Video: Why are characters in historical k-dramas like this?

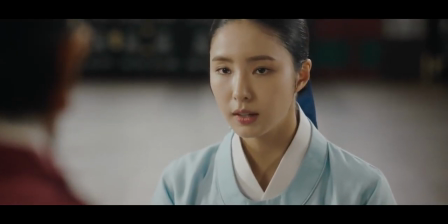[8:10]
She is pretty much a modern feminist born in the wrong era and
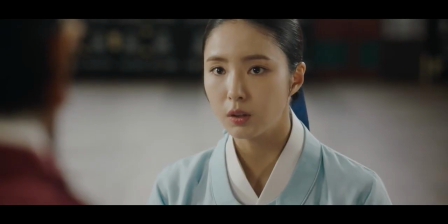[8:15]
has the same ideas about womanhood as 21st century viewers do.
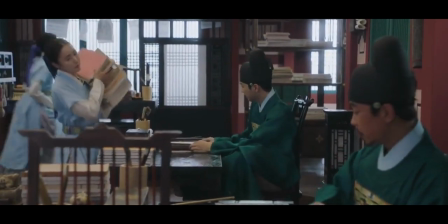[8:21]
She is new to her job in the palace so it doesn't seem weird that people explain things to her all the time.
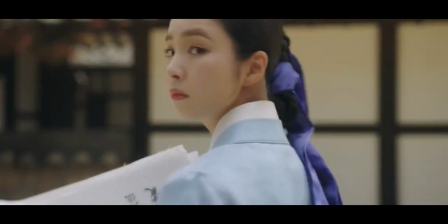[8:29]
This show also demonstrates pretty well that most historical kdramas
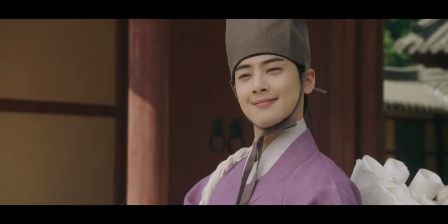[8:34]
use several audience surrogate characters and plot devices and not just one.
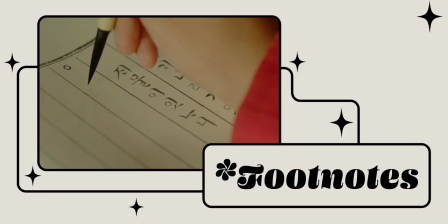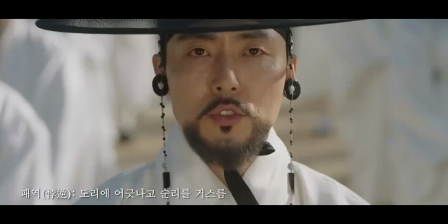[8:45]
Another storytelling device that a lot of historical K-dramas use are footnotes.
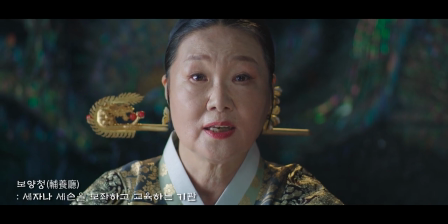[8:51]
Usually, they are used to explain specific archaic terms or translate hanja.
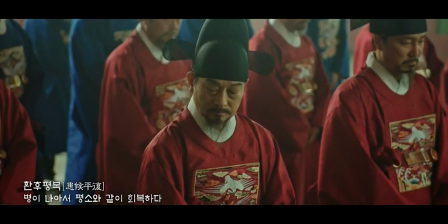[8:56]
All the characters know what they mean, because for them this is modern language.
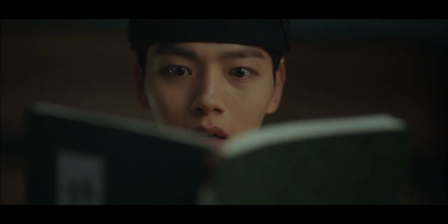[9:02]
The footnotes are just for the viewers and don't take away precious screen time.
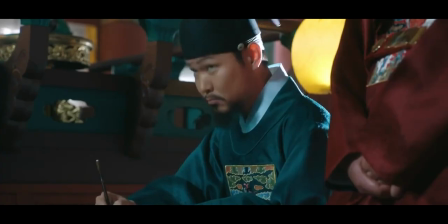[9:06]
It is a form of in-text commentary that lets the story progress without the need to write exposition dialogue.
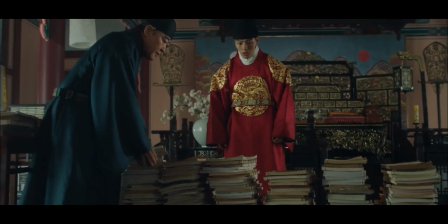[9:13]
With footnotes, there is no need to come up with a contrived way for a character to ask what every little word means.
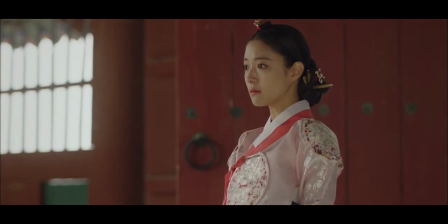[9:21]
I think it is quite an elegant solution that provides context without taking the viewers out of the story.
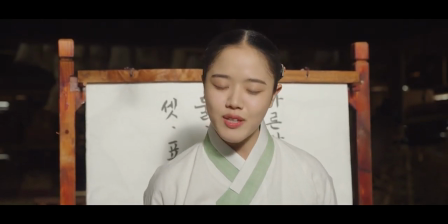[9:28]
I also wanted to touch on the use of the modern Korean alphabet in historical K-dramas.
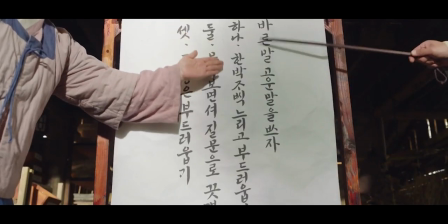[9:34]
For the viewer's benefit, whenever text is written in Korean, modern characters are used.
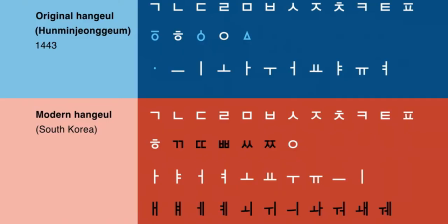[9:40]
The Korean alphabet changed a lot in the last 500 years and used to have some extra characters that are no longer part of the language,
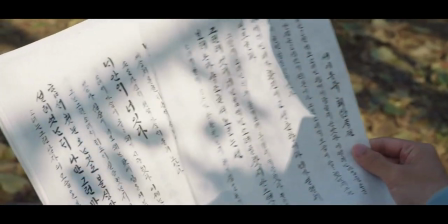[9:48]
which is never depicted on screen.
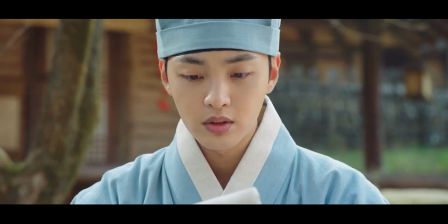[9:51]
It makes the story easy to follow at the expense of historical accuracy, which finally brings us to the main problem with this genre.
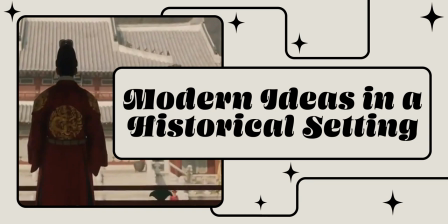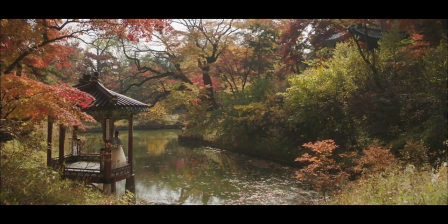[10:07]
Historical K-dramas are an inherently conservative genre about the good old days.
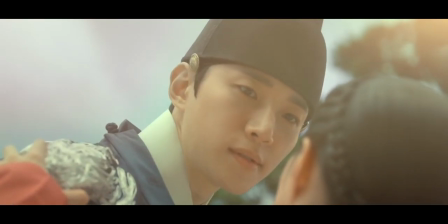[10:14]
These stories are supposed to give us a sense of nostalgia and escapism.
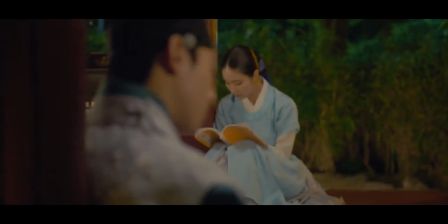[10:19]
They depict a highly romanticized and ahistorical version of the past that emphasizes traditional values like chivalry,
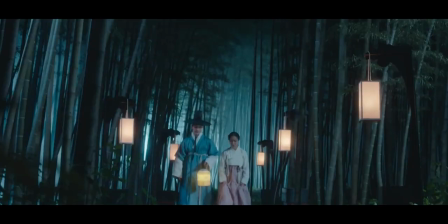[10:27]
purity and monogamous love.
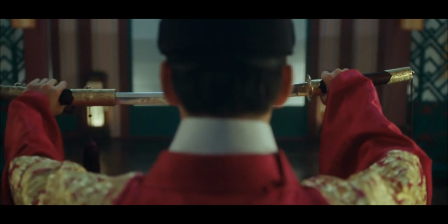[10:29]
At the same time, K-dramas downplay the rigid societal structures like patriarchy and slavery.
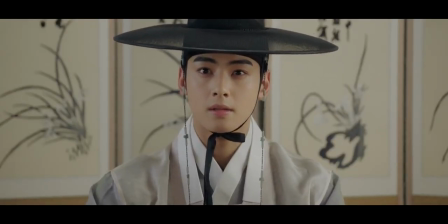[10:37]
Have you noticed that all the main characters in historical K-dramas have modern political views and sensibilities?
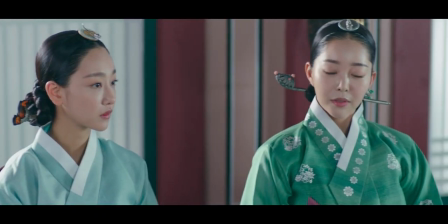[10:45]
The prince or the king, if he is the male lead, usually doesn't have concubines.
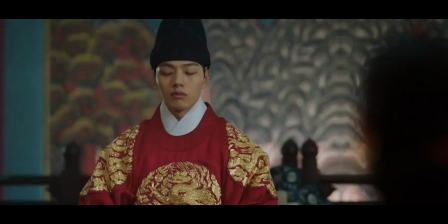[10:51]
It would be more realistic if he did, but that wouldn't make the romance compelling for modern viewers.
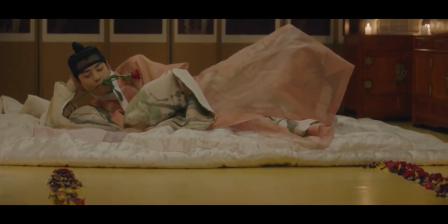[10:56]
He needs to respect women and be monogamous to appear desirable to the audience.
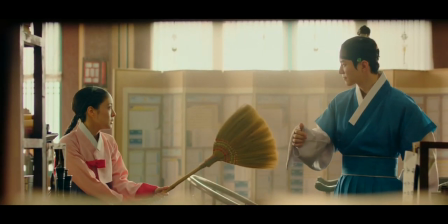[11:02]
The female lead is often a rebellious independent feminist who
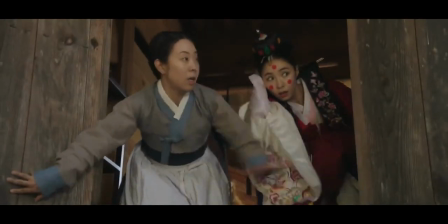[11:07]
can make her own decisions and can easily get out of an arranged marriage.
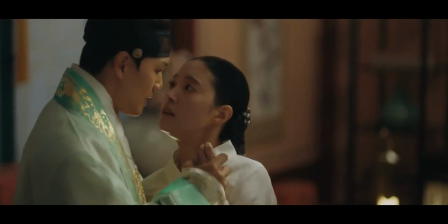[11:12]
K-dramas conveniently glance over women being historically subordinate to men.
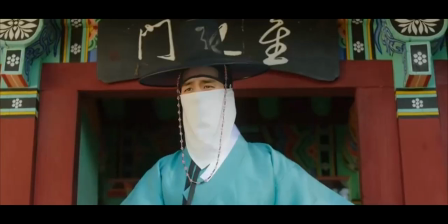[11:18]
If the story doesn't have a lot of romance, the main characters are really into the modern version of democracy,
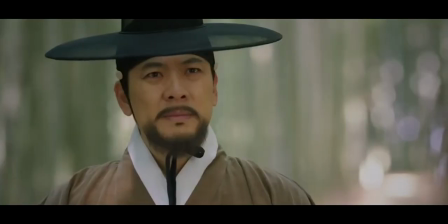[11:26]
working hard on abolishing slavery in the class system, centuries before it happened in reality.
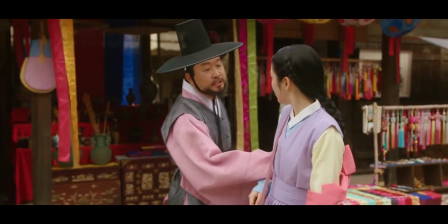[11:32]
Yes, all K-dramas include discussions of these topics,
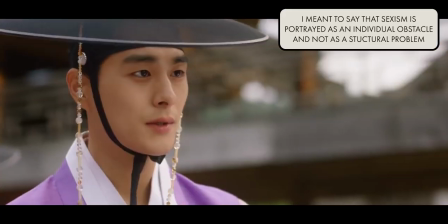[11:37]
but they are portrayed as problems that need to be solved and not as societal standards.
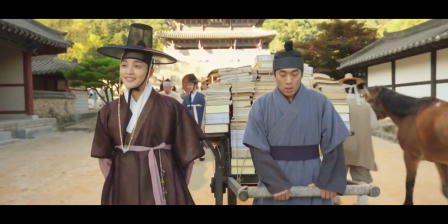[11:43]
The hero, who is of noble descent, most of the time has a servant who is treated like a cherished family member by the protagonist.
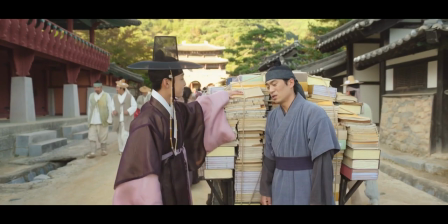[11:53]
This is often the comedic relief character who makes a lot of jokes and is happy to serve.
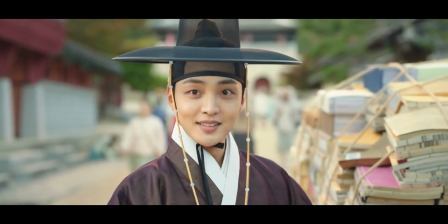[11:58]
The positive portrayal of the servant-master relationship downplays slavery and depicts it as cute.
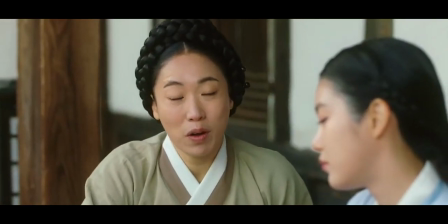[12:06]
Not including servant characters at all would be revisionist history, so it has to be portrayed as a close friendship.
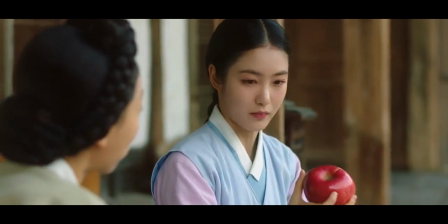[12:15]
We are not supposed to think too long about the nature of their relationship.